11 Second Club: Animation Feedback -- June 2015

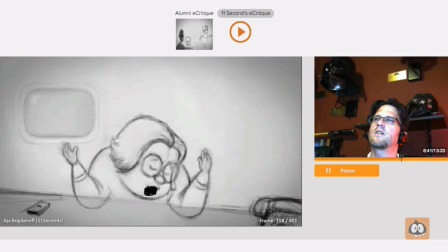So again, dragging the jaw in the motion of the head gives it tremendous feeling of weight and believability.
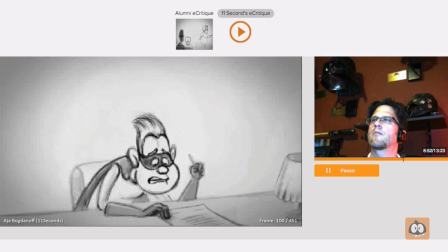So you can really drag this up into her S shape.
But first, if you don't...
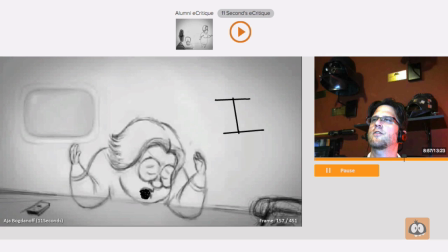About the contract, of course you do. But first, if you don't...
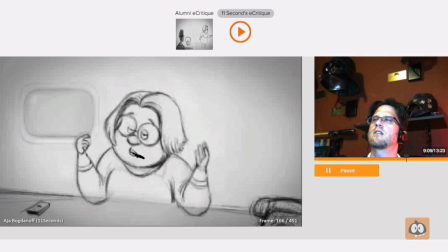And also in between this gives us a couple more frames before she turns her head, I mean as she turns her head rather, pad that because she's whipping it too quick.
But first if you don't mind I want to bring you up to speed on where things are.
Her grabbing, the motions that she does with this hand are really fun.
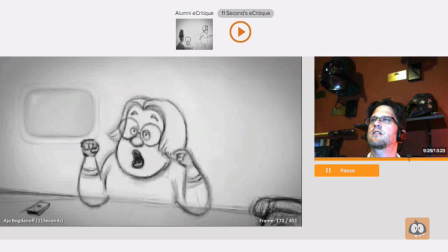And this thing where she turns her hand, splays it out like this.
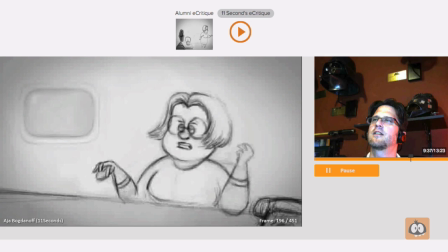I love it. And then the grab for the remote. It's good. And then I also like what you did with this hand here as far as its position.
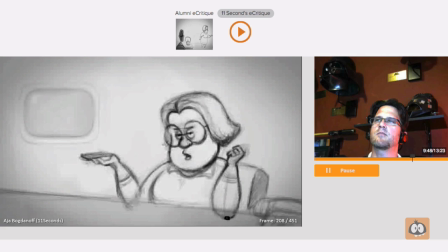But watch the elbow that it doesn't become too far in. And it feels like it's too tucked into the body, especially when she starts to do the point like here. Take this elbow and move it out a little bit.
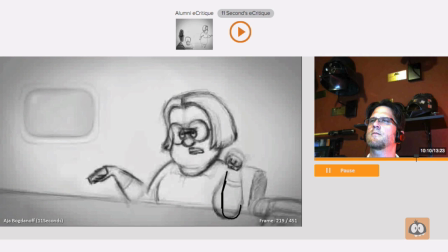It's just too cramped up into her body. Especially this pose here at 219.
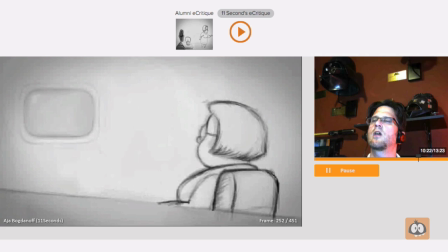But the point is good. So just check that area.
If you don't mind, I want to bring you up to speed on where things stand.
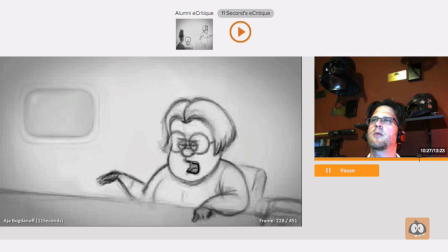When she says stand, you can definitely milk the open mouth a lot longer, probably another eight frames longer. Stand. I'm just going to scrub this in. I'm terrible with a wake-em, so forgive me.
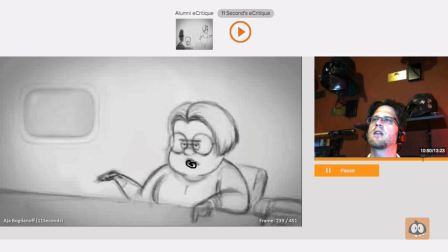Stand. I mean, she could just have this mouth open. Stand. Deliciously milking that the way she says that.
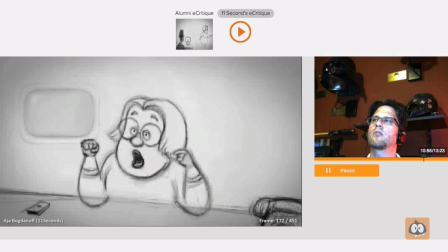The other thing would be next level animation. See how long you can hold that?
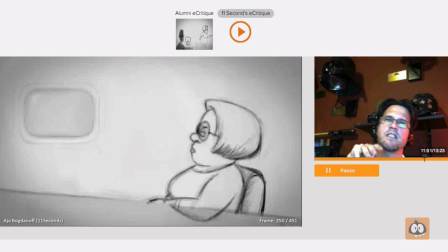Don't mind, I want to bring you up to speed on where things stand.
Is to have the tongue come up.
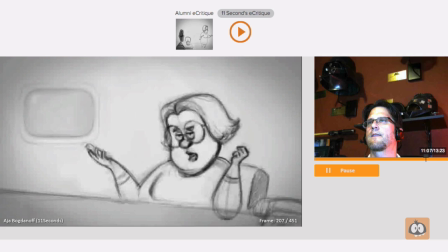Stand. And we see the tongue go up.
I want to bring you up to speed on where things stand.
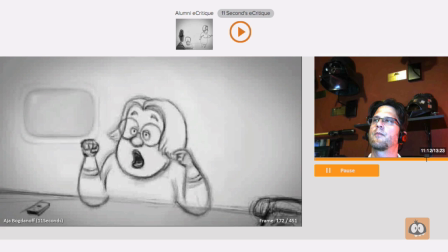So have another look at the lip sync overall.
Don't mind, I want to bring you up to speed on where things stand.
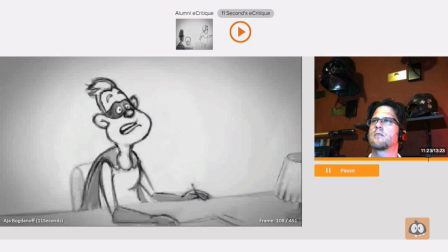But those are the areas that you could really use a little love and attention.
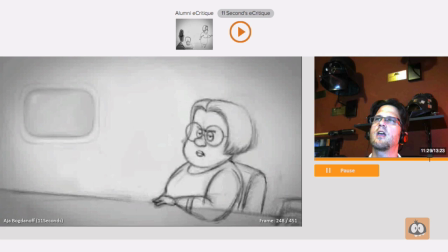Yeah, I talked about the, if you could get some time to animate the chair on the superhero guy would be good. So her turn here, everything is nicely animated up until this point where it looks like, and I know again what the time it takes to do these things,
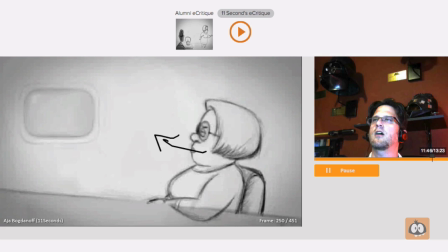but if you want to go back into this and turn her head first and overlap that action so that her head goes and then the
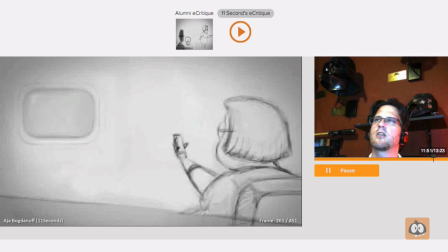body turns. Right now it just looks a little bit mechanical or stiff. She kind of does this and then she turns. You can keep that same stoic face, that same serious face, oops, got a glitch, okay.
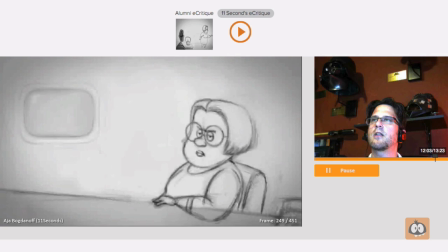Keep that same stoic serious face but just overlap that turn.
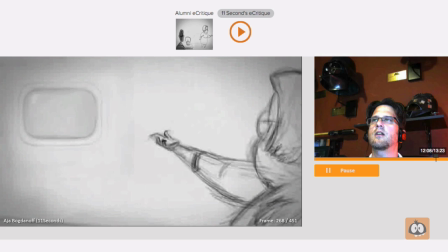And very lastly, this is nice, but her arm looks like it stretches especially here because we lose the body at a different speed than the hand. So if this is incrementally moving from here to here,
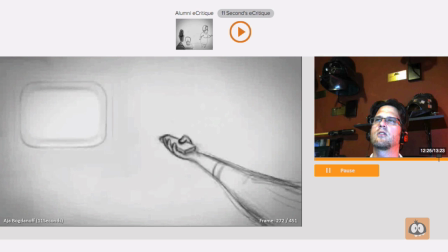let's not have the head and body leave frame too soon, like here. Keep it in here. Throughout here.
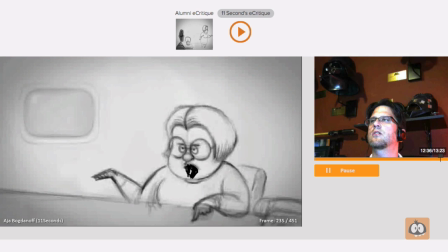Probably not there, but you get the idea.
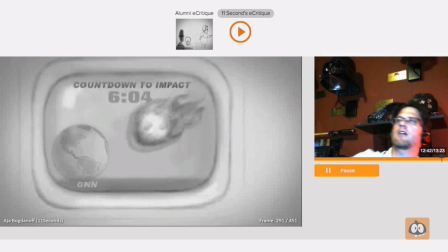Because right now it ends up looking like her arm is stretching out.